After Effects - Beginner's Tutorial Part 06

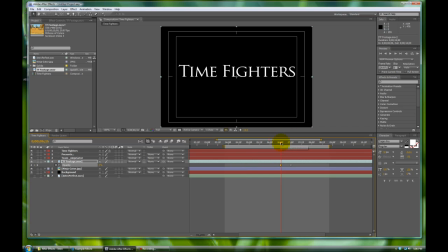Bam. And let's see what that looks like. Fade it in. We'll scrub through it.
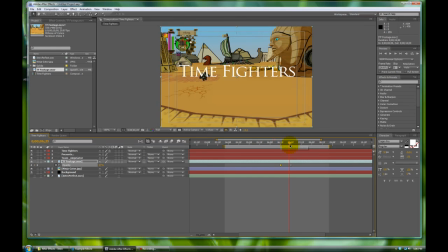And at this point, we want Time Fighters, the actual title of it, to be a little bit less on the opacity.
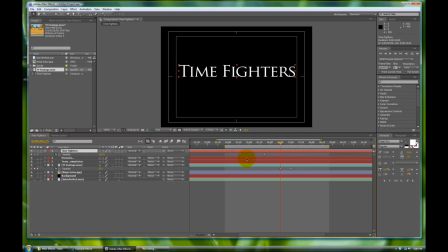So let's go back. Let's go hit J to where this is zero. And let's go about 10 frames ahead.
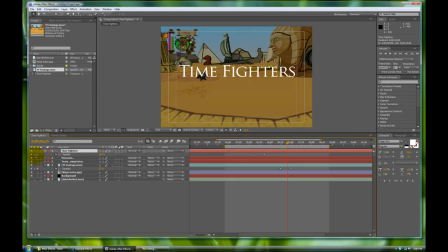We'll make a keyframe right here on Time Fighters to make it at 100%.
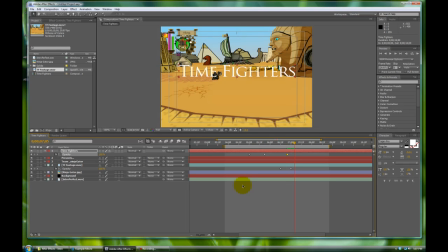And then let's go another 10. And we're going to add in a keyframe for 0% on this Time Fighters thing.
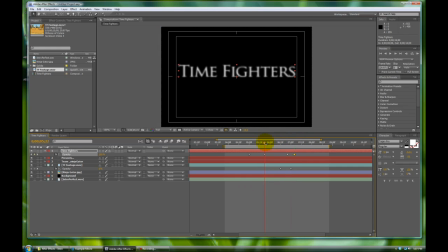So that way there's a bit of a crossfade. And it's a bit of a lead-in for the viewer, Time Fighters.
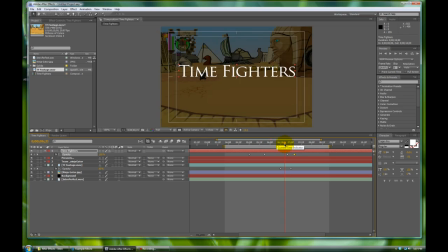And if they have just a little bit of stain, like you still see the logo here, but the footage is popping up, you directly associate with that.
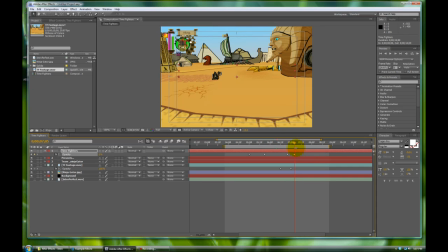That's just a little viewer psychology for you.